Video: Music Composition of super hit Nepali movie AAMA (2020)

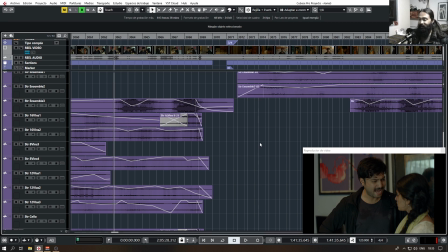[13:50]
The husband follows his desire to have a child, and the wife Arati is following her desire to cremate her father, and this tension is pulling each other, both of them, in the movie.
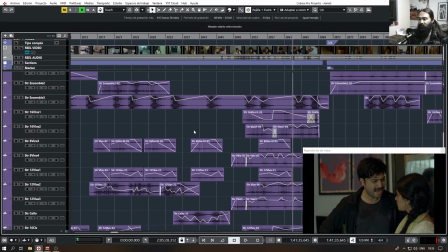[14:07]
So the scene
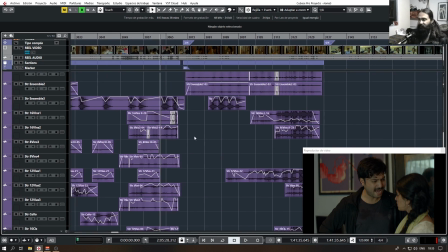[14:10]
has been developed like that, and then let's have a look afterwards, after what happens.
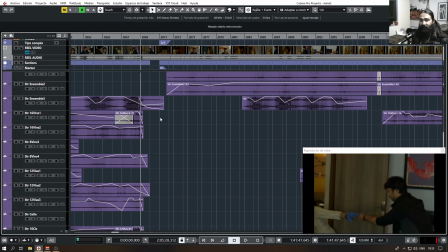[14:19]
So there's silence. The silence is required as she falls down, and there's something happened, and something has been broken. The breaking of the money, the piggy bank. It's not piggy bank actually.
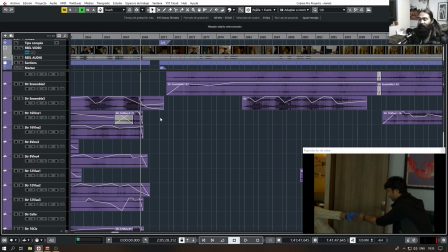[14:33]
It's a earthen pot bank. Has been broken, which means the savings is broken. The thing that was uniting husband and wife financially, with love, with relationship and everything, is now broken.
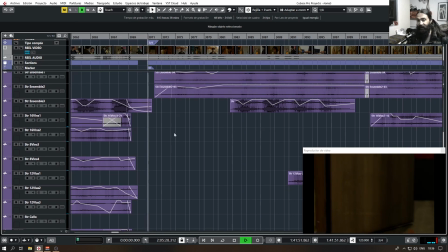[14:53]
So hence the silence.
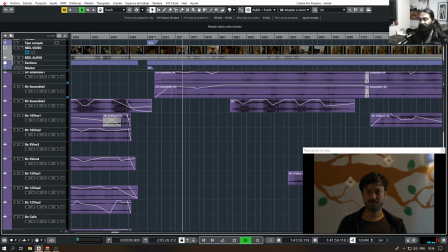[14:58]
And the second music that follows in 3x4 meter is focused on grandma.
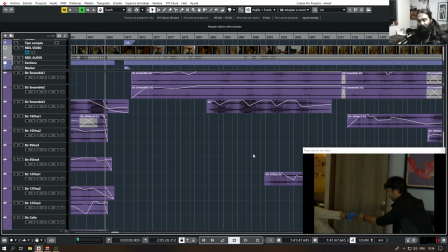[15:06]
And the grandma slowly follows up, takes her stand, and then finally
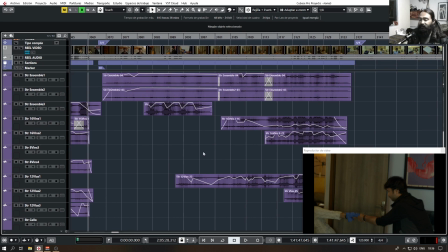[15:16]
releases and then supports the wife, supports Arati actually. And in this moment, the union of two mothers is being reproduced by the theme that we have given for
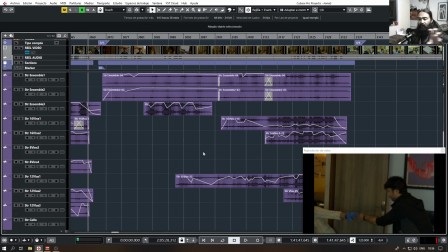[15:33]
for the mothers in the film. So the theme of the mothers keeps on repeating exactly where it is required, where mothers are interacting with each others with their own problems. So there are three mothers, one grandmother, and all of them are having their own problems.
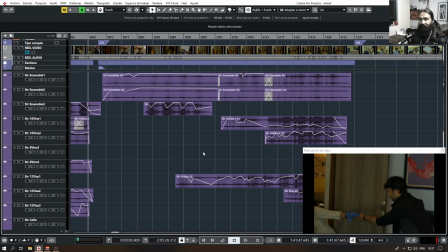[15:53]
So four different mothers having their own problems combined by one thematic music. And this is how we compose. So let's go on watching this part as well.
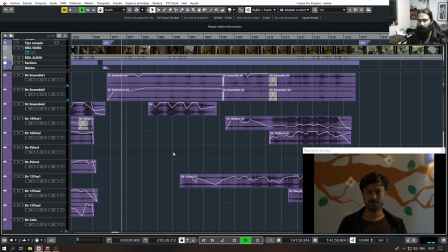So she has decided that her grandson is a stupid man.
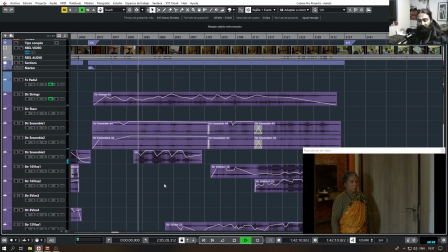[16:20]
So she takes action.
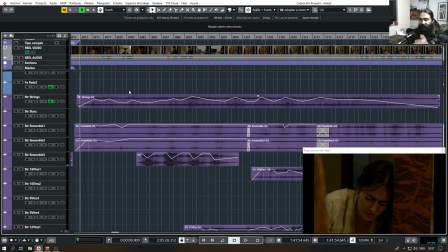[16:26]
So the music should also dance with the editing, the graph of the editing, and that is what exactly is happening at this scene.
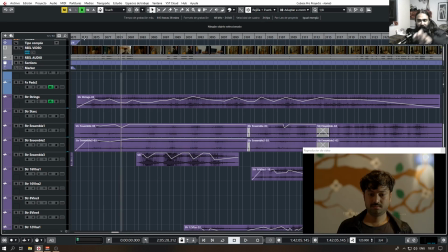[16:34]
As the scene changes, the musical rhythm flows along with the scene.
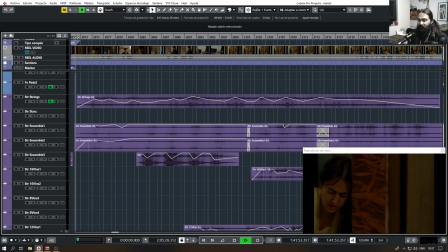[16:39]
Let's have a look. So there's certain tension, certain something happening. He feels bad that he threw his wife like that. So there is a movement now.
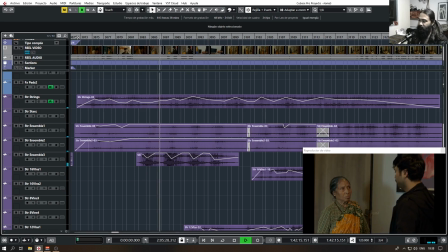She doesn't know what to do. She's just completely devastated at this moment.
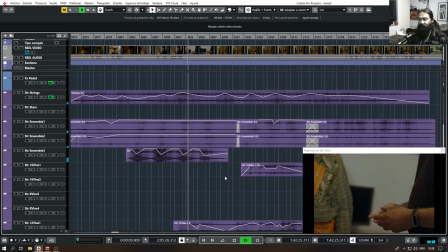[17:09]
And the grandma just takes the bag, the money bag.
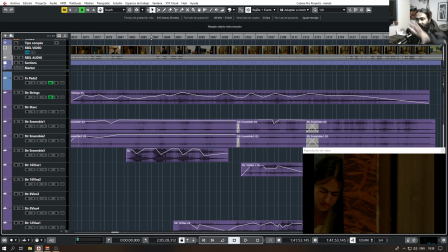[17:14]
Then the rise in music, the positiveness, something is going to happen.
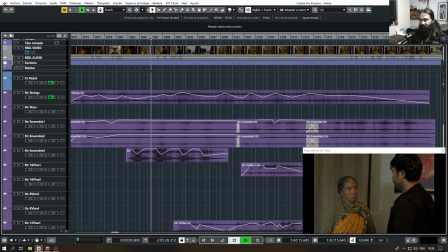[17:20]
This is actually the moment of the family, of Arati's family, husband and grandma.
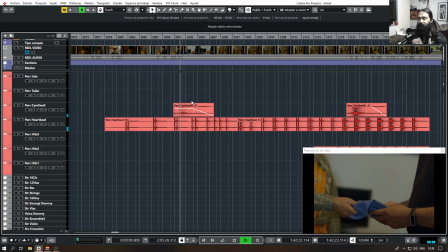[17:28]
And then there you can see we have used a cymbal in reverse and then the heartbeat
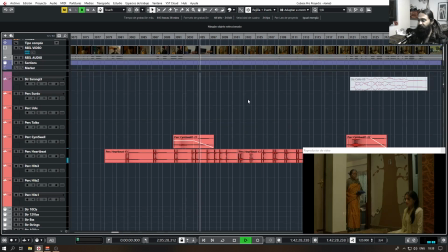[17:36]
to give the feel.
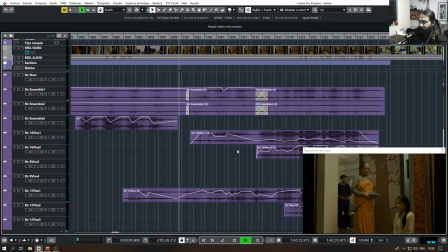[17:40]
And it follows the footstep of grandma. And the theme starts as she comes down.